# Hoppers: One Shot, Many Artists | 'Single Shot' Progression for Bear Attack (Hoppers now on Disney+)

We are working with animation to make sure like they need
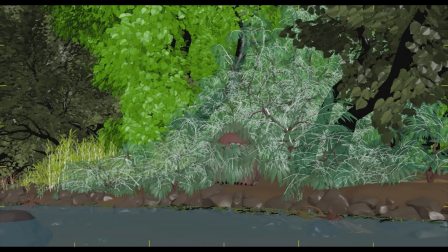8:23 something just a little bit larger because they want to do something different with Ellen than we had expected. But then we're also working with the effects artist where we make sure that they have the assets like these weird leaves,
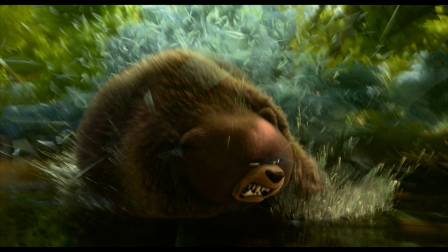8:35 and we're working with the lighters because you get a lot of leaves in there and it starts
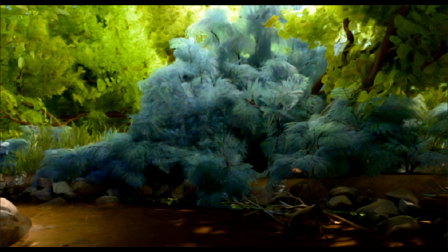8:39 getting super dense and not enough light is coming through the canopy of the trees. Everyone is working on top of everyone else, and we're all trying to come to something where everyone is happy with the work that's been done. And hopefully we'll show it to the director and they'll be like, final, this is great, print. Hello, my name is Andrea Go and I'm a layout lead on Hoppers. We are a department that does camera and staging.
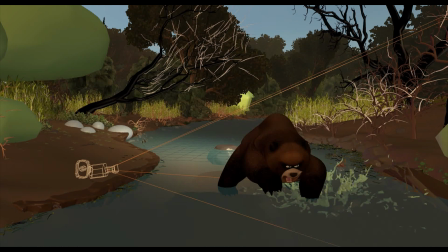9:08 And then we also think about the cinematography, like how do we shoot this? Like what kind of lens, what kind of angles?
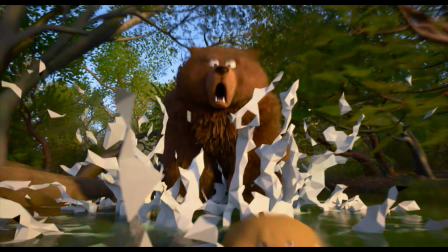9:14 This is the very first one that went into production for us. Ellen Bear jumps out to try to eat Loaf, the beaver.
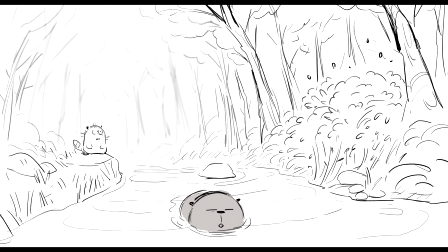9:22 The intent of the shot was actually for it to feel like Ellen Bear was coming at Mabel Beaver, and then she was actually after Loaf. So it has to be really scary and coming at you on the camera as if you were Mabel almost getting eaten.
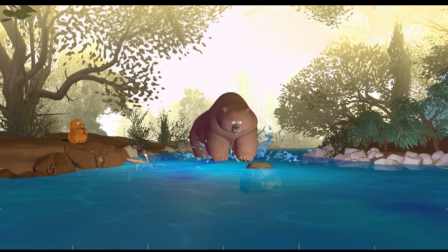9:38 So my step was she would come out of the bush from the side and then sort of pivots and then come at camera. But the reality of the set is the river is huge and it just feels like she's witnessing something far away from her, which makes it less scary. So they were like, let's try other ways to shoot this.
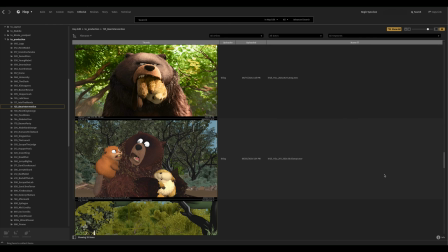10:00 And so we came up with a lot of alternative shots. We call it alts.
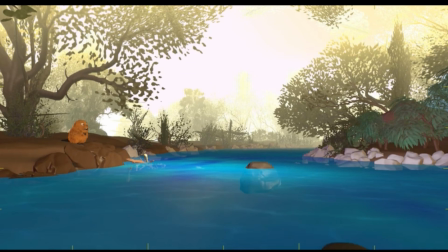10:05 We were saying this could be a lock-off, or we can also do like a snap zoom just to increase the intensity,
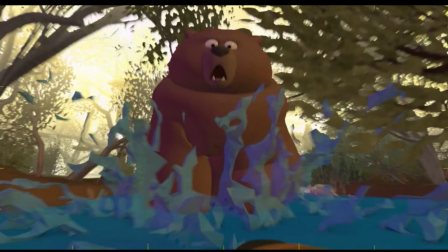10:13 or track with her as she's running towards Loaf.
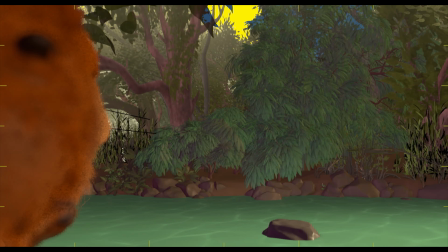10:17 We pitched like, oh, maybe we can be over shoulder, since then we'll be more from her point of view, just to increase the intensity. But the bear quickly kind of just like exited frame. So we were onto something, but it was still kind of like, I don't know if it's working.
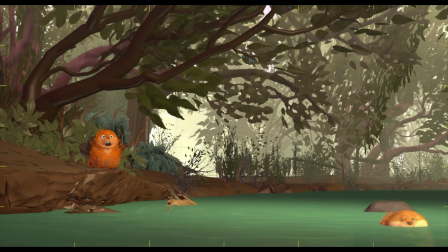10:32 So this one is the pan. So we combo stuff, we kind of track, have everything, have Loaf come out and have her realize, and then a whip pan, and then the bear comes forward. From this exploration of alts, we noticed like we like the pan, we like the over the shoulder.
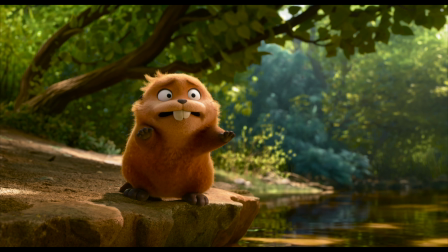10:49 Let's combine that. From looking right at Mabel, then we can do a whip pan to her over shoulder, and then the bear jumps out. So we managed to solve being close to her, feeling what she's feeling, the urgency, and whip panning over there.
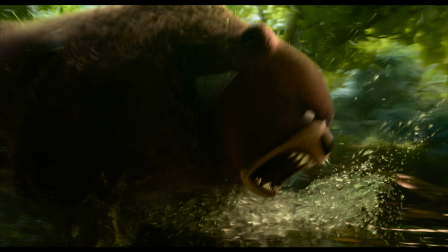11:05 The bear sort of jumps towards us to like get that feeling. So that's how we solved it. I'm Rob Denovan, and I'm an animator here at PIXAR. Our job is to do the performance of that character based on what the directors have asked for. So layout gave us Ellen Bear kind of bursting through the trees.
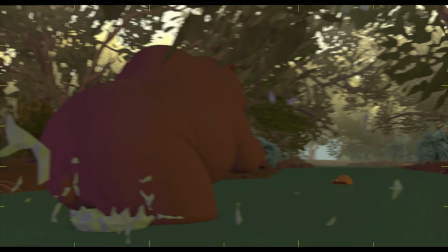11:29 And this was great because there was a lot of energy to it.
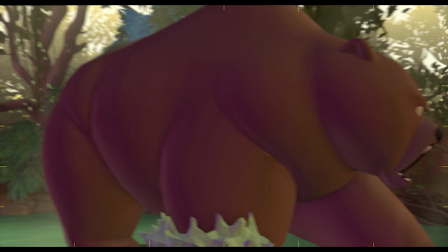11:32 I could tell looking at it here that that bear was traveling quite a bit of distance, like 15 feet, to get close to camera.
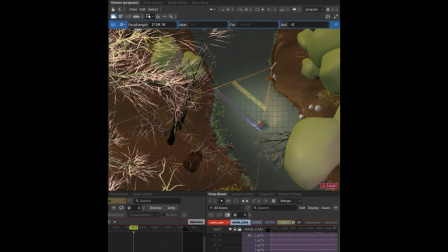11:42 So I wanted to see what would happen if I just treated it as physically accurate as possible. And just as a proof of concept, I'd shown Daniel, the director, this here.
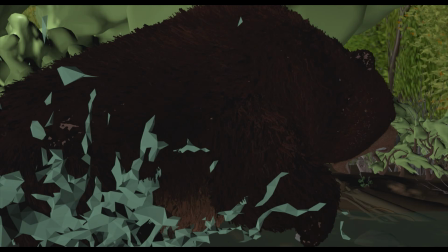11:52 And physically it was accurate in terms of how far Ellen the bear was traveling.
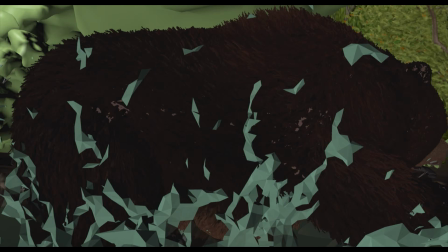11:57 But you can see it's lost a bit of energy and spontaneity. So we kind of both confirmed, like, we have to kind of cheat a few things here. So this was me doing a few little cheats.
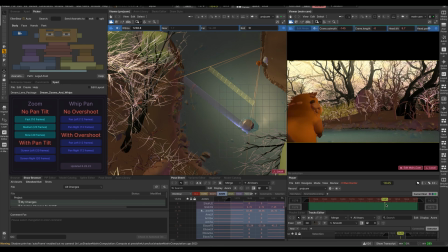12:11 We ended up scaling the bear.
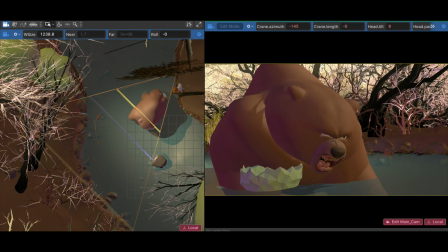12:13 So as she leaps out, she's actually physically growing, just so we can fill the frame a bit more. But just to keep her on frame, we're having to like not move the bear at all.